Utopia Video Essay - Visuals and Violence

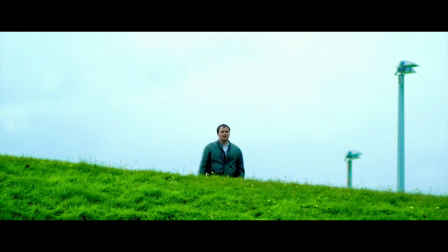The world of Utopia is far from utopian.
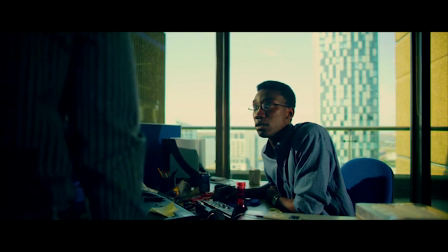Spanning 2 series and 12 episodes, the story follows several diverse individuals who are united when they come into possession of the sequel to a cult graphic novel.
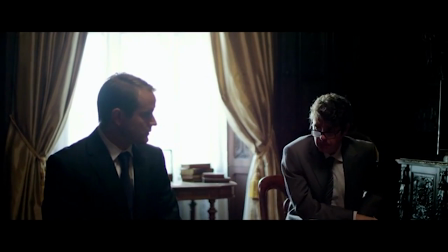They soon find themselves entangled in a world-changing conspiracy and hunted by a ruthless organisation called the Network.
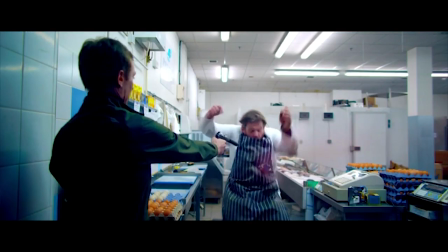Its incredibly unique style and shocking violence made it unlike anything else on TV, yet despite its critical acclaim,
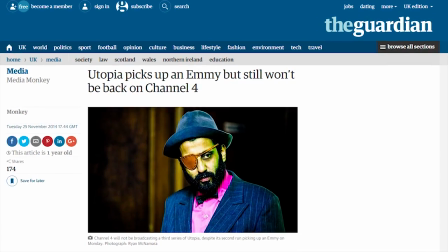this uniqueness probably has something to do with its declining viewership and ultimate cancellation.
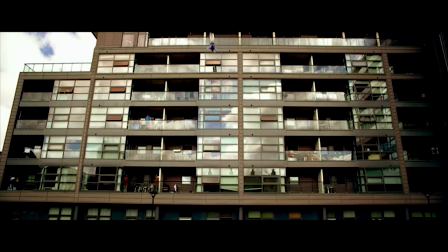But are the visuals of Utopia merely superficial, and is the violence simply gratuitous? I'd say no, they're not.
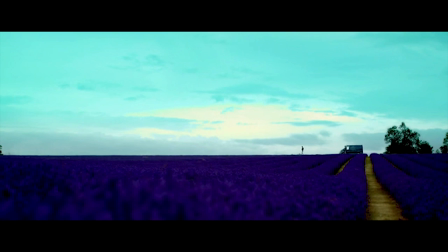Utopia undeniably stands out in its presentation, but what creates this effect? The first series is coloured according to a Technicolor palette from the sort of 1940s and 50s.
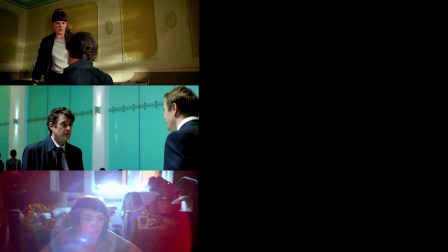It's got a yellow, cyan, magenta colour palette as opposed to red, green and blue.
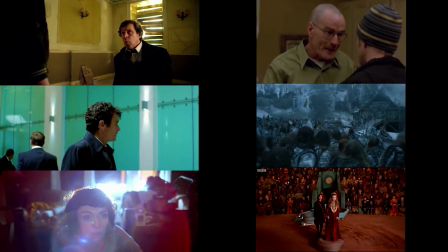It's the opposite of what you'd normally expect. You don't have to look hard to see how the Technicolor films of early Hollywood influenced the look of Utopia.
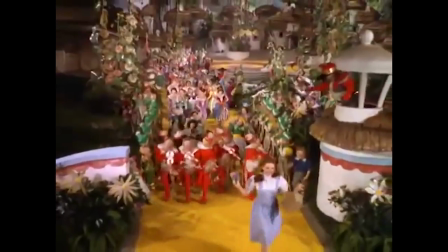In light of these films, the aesthetic suggests a cheerful American and optimistic outlook, which is at odds with the theme of the show, yet fitting in the hopes for a future Utopia.
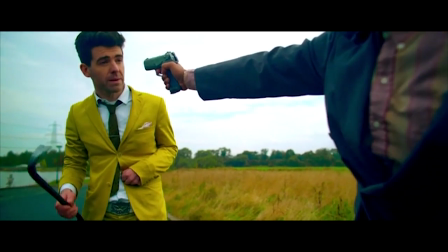But the colour isn't the only apparent influence of classical filmmaking.
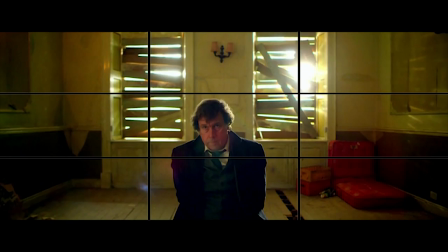While the rule of thirds is employed traditionally, it is often exploited through the centre framing of subjects, with an emphasis on visual symmetry and converging lines.
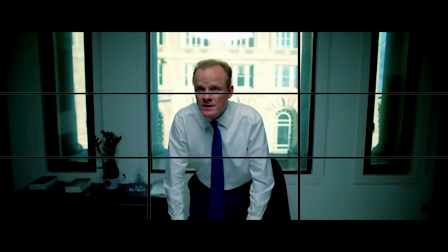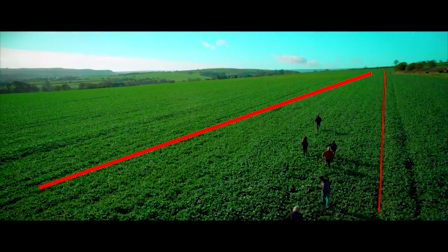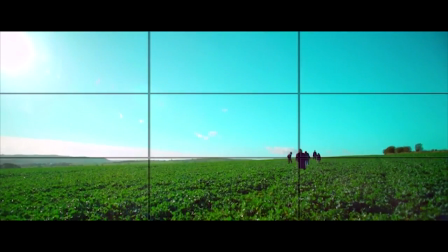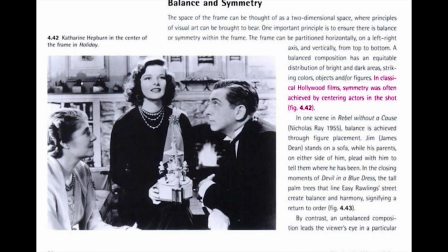In classical Hollywood films, symmetry was often achieved by centering actors in shot.
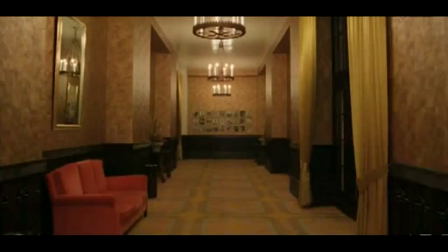This one-point perspective is reminiscent of Kubrick's use of wide-angle lenses, as well as the symmetry of Wes Anderson.
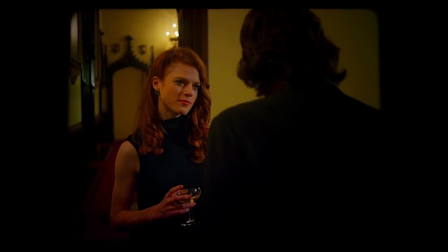The opening episode of Series 2 even uses the 4:3 Academy ratio to reflect the time in which it's set,
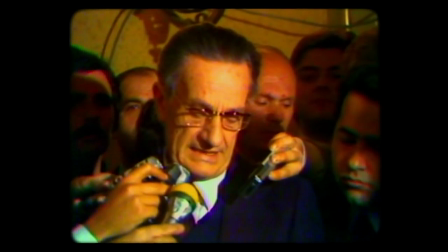including genuine news footage, further highlighting its attention to form. These fundamental guidelines of composition, on their most basic level, create a visually pleasing effect for the viewer,
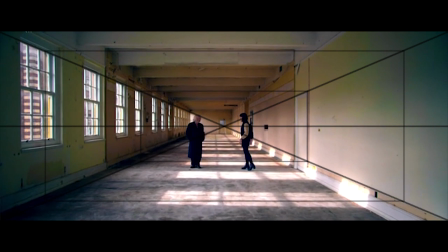and Utopia's strong avoidance then contributes to its distinctly cinematic style.
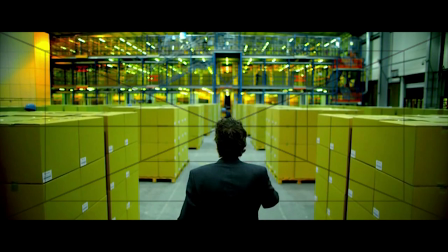So this implicitly modern aesthetic is in fact built upon the foundations of classical composition. So we know why Utopia definitely looks so, frankly, cool.
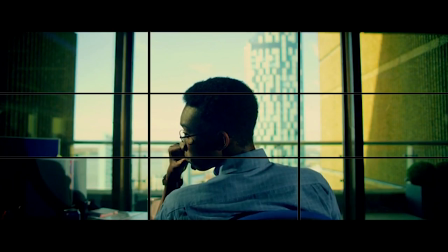But is there reasoning behind these stylistic choices?
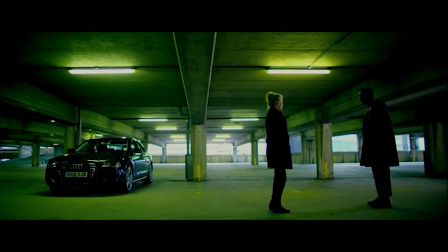The juxtaposition between naturalistic settings and their striking saturation makes Utopia seem hyper-real in its presentation, at once familiar and surreal.
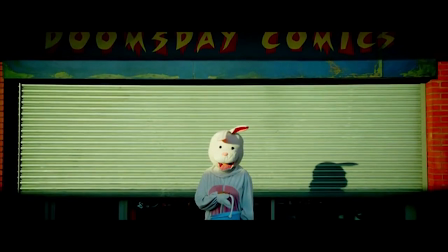In fact, the indistinct line between reality and fantasy is surely alluded to by the inclusion of characters called Alice,
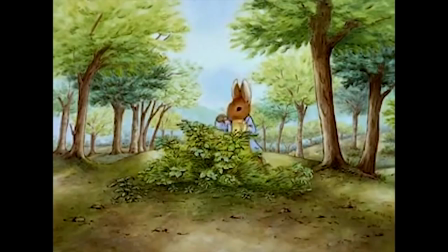Mr. Rabbit, Jessica and Peter, as they fall down a deadly rabbit hole.
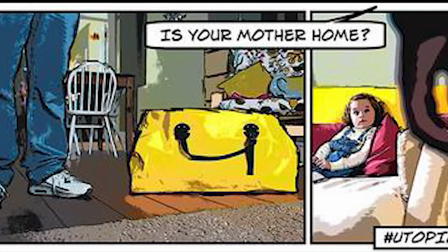This hyper-reality gives it a style which wouldn't look out of place in a comic book, further emphasised by the often static camera.
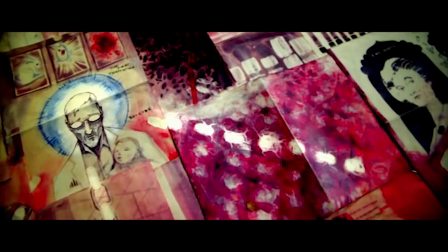This could be seen as self-referential, and that it's a graphic novel which drives the narrative. These recurring shots, often used to open the episodes, are also significant.
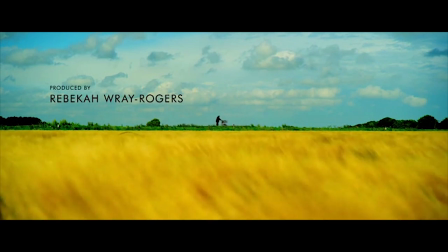The saturated greens, purples and yellows are acidic in nature, and while they again create a surreal aesthetic, they attain a greater significance in retrospect.
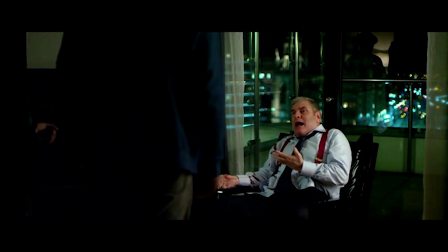It was a protein that we bred into foodstuffs, okay? A modification of corn.
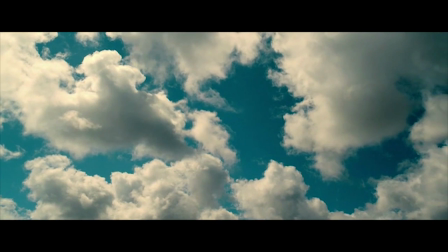The network's plot to contaminate the crops ties into the contemporary issue of GM food, and the scarcity of food which is crucial to the plot,
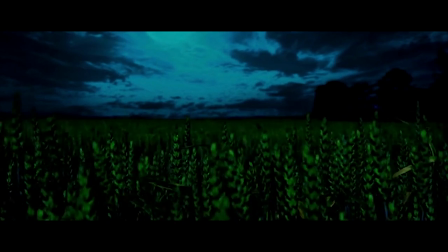while the seemingly natural agricultural landscape is turned into something far more sinister. See also, any food in the series.
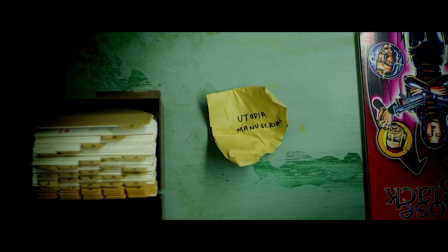This acidic yellow is predominantly associated with the network, and it crops up more subtly at moments of narrative shift.
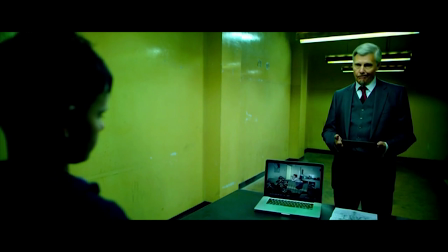To explore this idea further, let's look at one of the most interesting characters, Wilson.
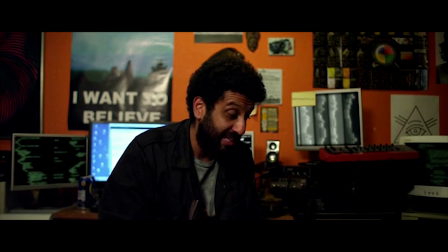The initially rightly paranoid conspiracy theorist, who lives entirely off the grid and even has a fallout shelter in the garden,
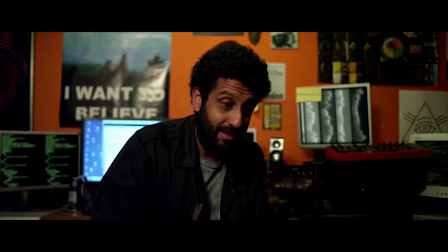evolves in a drastic way as signposted by the mise-en-scène surrounding him.
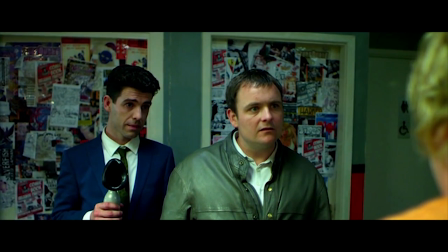The duo of Arby and Lee is subverted through colour in the second series, with Wilson symbolically taking on Lee's previous secondary role.
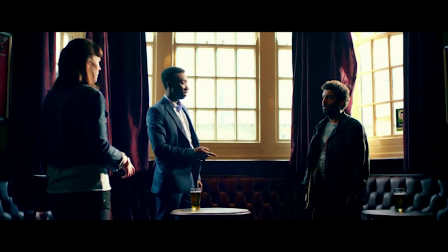Are you Wilson? Well, why aren't you wearing blue? Don't look good in blue.
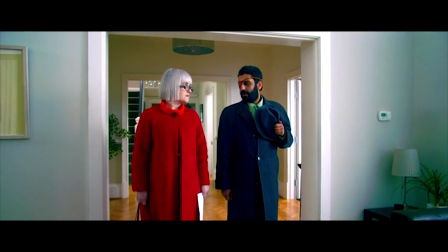The clothing mise-en-scène keeps up this emblematic hierarchy, with the character of Leia temporarily acting as the network's head being defined by her redness, a newly introduced colour to the show's palette.
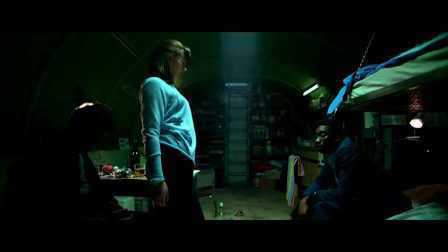The colours begin to merge from blues and greens, through to the network's yellow in this turning point in his allegiance.
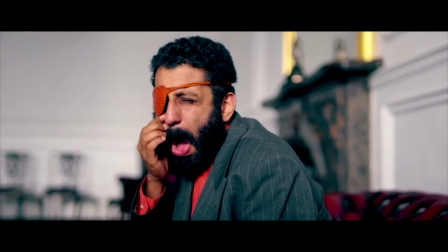Then red slowly creeps in until he's ultimately in power and turns to the dark side.
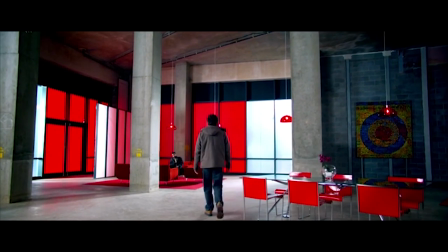Then by the end of the series we see this striking shot.
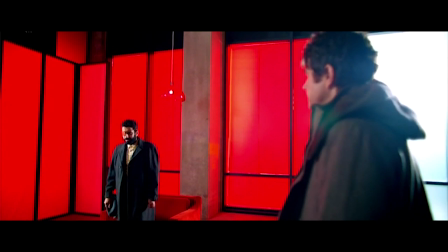As the most dramatic character development, it also highlights the violence and bloodshed he's responsible for, and the harshness of the colour suggests an inability of redemption at this point.
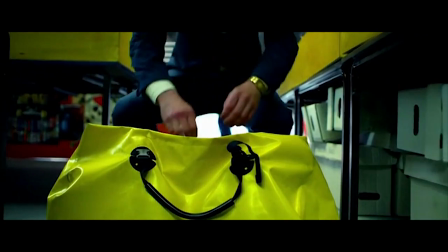Utopia can then be encapsulated by the smiling yellow bag synonymous with the show, hiding something much darker behind the bright outward surface.
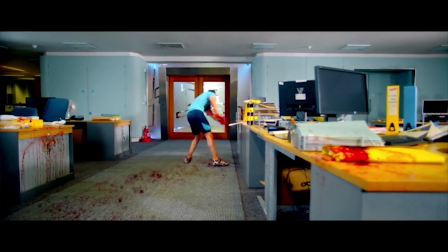There's a discrepancy between the colourful settings and the brutal acts which occur in them, making even seemingly safe or domestic settings potentially deadly.
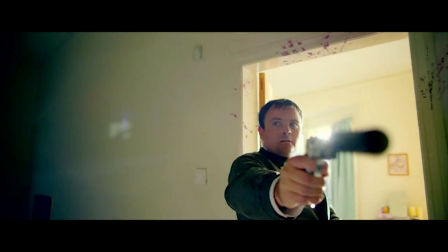Which brings us on to...
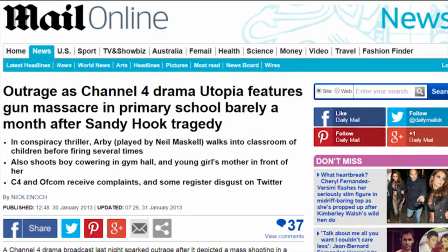The violence of Utopia is undoubtedly brutal, so much so that it inevitably caught the attention of certain tabloids.
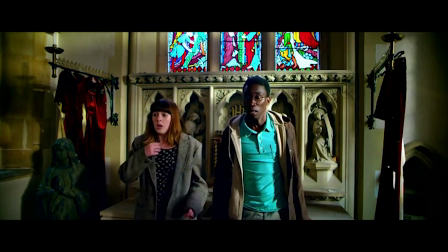But is it justified? Writer Dennis Kelly had this to say: "The only violence I find personally offensive is violence that doesn't shock you.
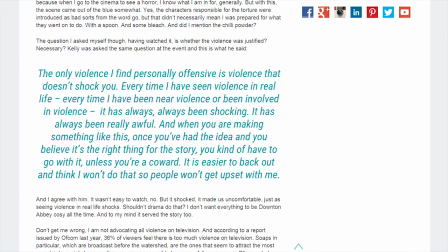Every time I see violence in real life, it has always been shocking." This idea also ties into theorists such as James Kendrick, who believe that violence on screen is least enjoyable when it's taken seriously.
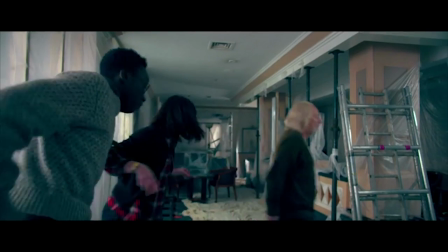In contrast to its colour palette, the kind of violence in Utopia isn't characterised by over-stylization.
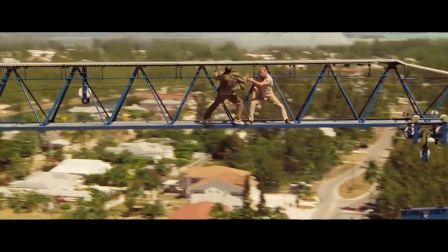There's no build-up after an epic showdown, no sweeping camera angles, and no slow-mo bullet time.
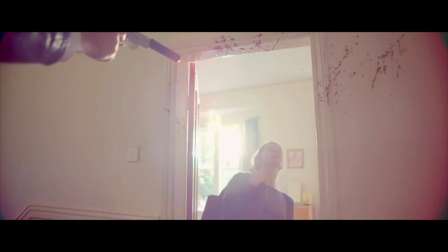Instead, the violence is immediate, sudden, and ruthless. It is deliberately shocking in its presentation, rather than being entertaining in the sense of providing spectacle.
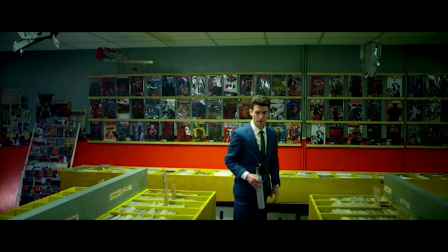That alone doesn't exempt it from being gratuitous. The series depicts several murders even in its opening moments, one of those implicitly being a child.
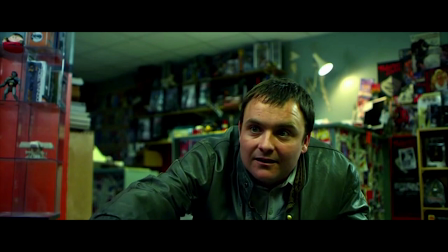The stakes are immediately raised, in the sense that no one is safe from violence, meaning there's the constant suggestion of potential future violence pervading the series.
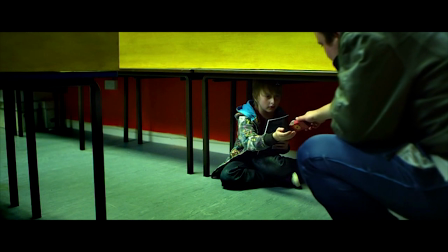And although such actions seem unjustifiable, the violence in Utopia is steeped in moral ambiguity.
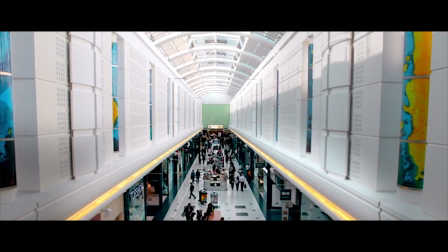Don't put the gas away yet. 2050, that's when fish stocks run out.
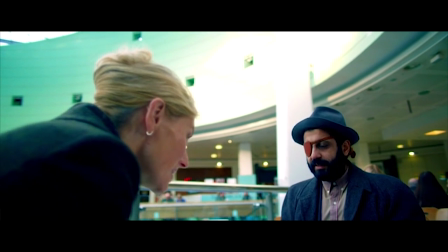Do you fucking get that? Of course, you told me. 2080, end of gas. 2090, end of oil.
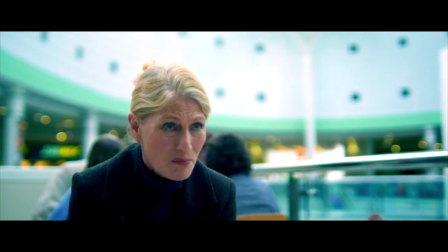Those figures don't come from Greenpeace or Friends of the fucking Earth. They come from BP. But what we must do puts us beyond morality.
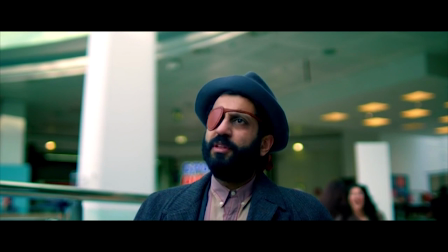The network fully believes that everything they do is for the greater good of humanity.
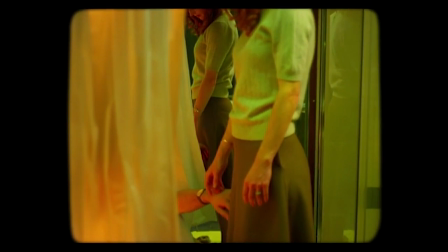This moral ambiguity, framed by a real-world concern, blurs the divide between the main characters who try to maintain short-term peace without violence,
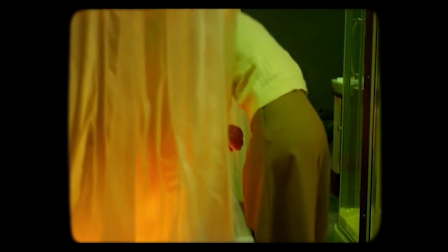and the network who justify themselves by looking to the future. While the network's power and violence is defined by its efficiency,
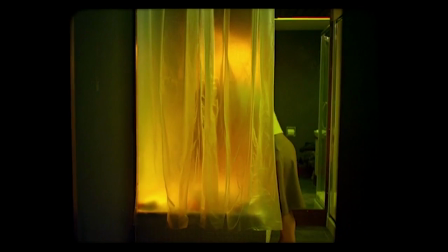and characters either being devoted to their greater good or brainwashed to feel no empathy, the effects it has on normal people are not overlooked.
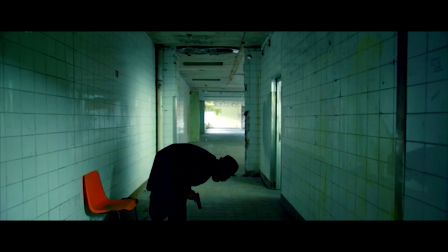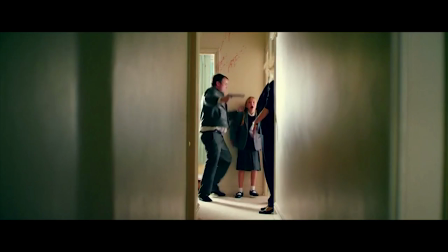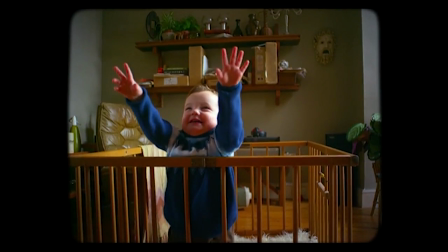As you can see, childhood and innocence are strongly tied into the issue of violence.
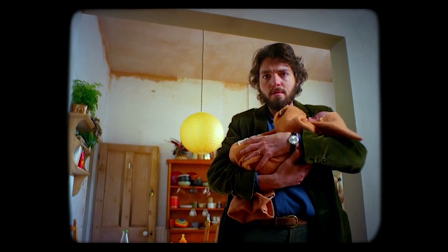The experiments performed on Arby as a child actually help us sympathise with the cold killer, alluding to the way in which violence begets violence.
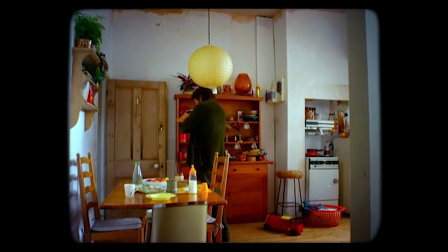It's also worth bringing up certain imagery.
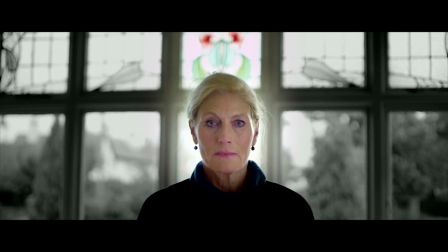Milner is characterised as the devil in the reveal of her betrayal in this shot, while Ian stops a deadly virus being unleashed by killing.
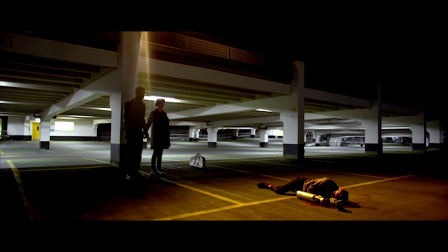Here he is ironically presented as angelic, while he spent the rest of the series avoiding killing.
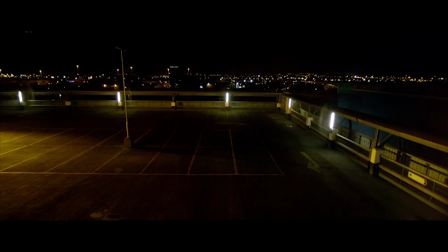Yet this shot represents all those he saved in the short term. These images are rife with symbolism.
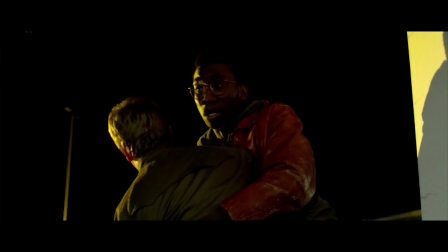Both characters kill, but to different ends, yet it is Ian's value of individual life which seems to make him saintly.
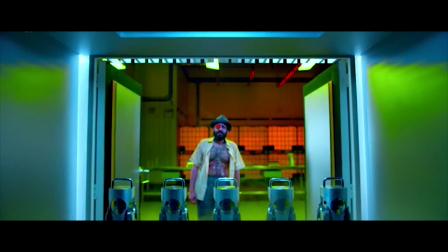Milner justifies killing billions for the sake of the future, Wilson can justify thousands, whereas Ian struggles with one killing.
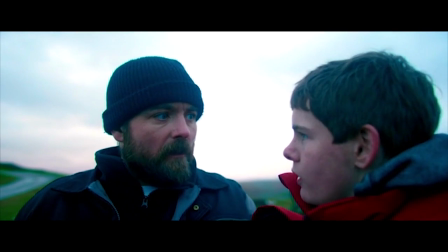I'm like you now. You are not like me. Stop saying that I am!
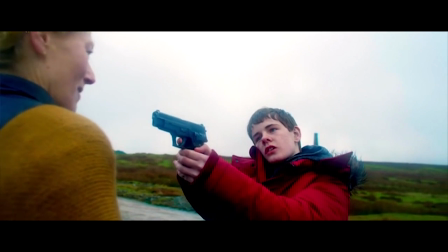Grant views violence as empowering, seeing Arby as a father figure to replace the one he never had, yet he is ultimately still a normal child.
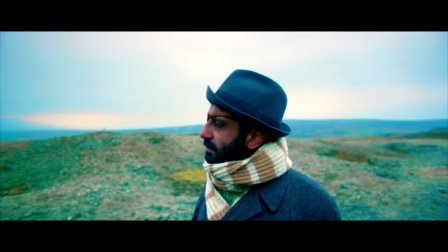So there are consequences as a result of violence and different degrees of rationale, thereby avoiding making it superfluous or normalised.
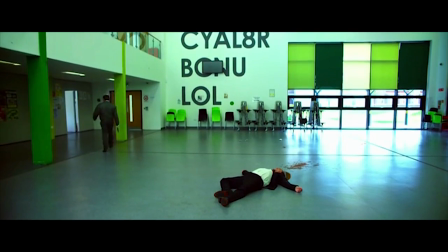Despite its on-screen brutality, violence is often suggested rather than shown,
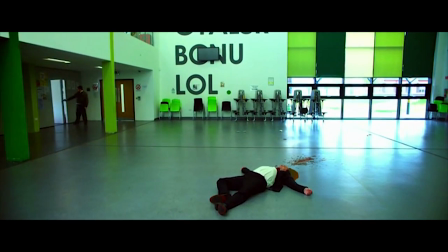such as the controversial school shooting scene, with the lack of on-screen killing in turn making it more disturbing.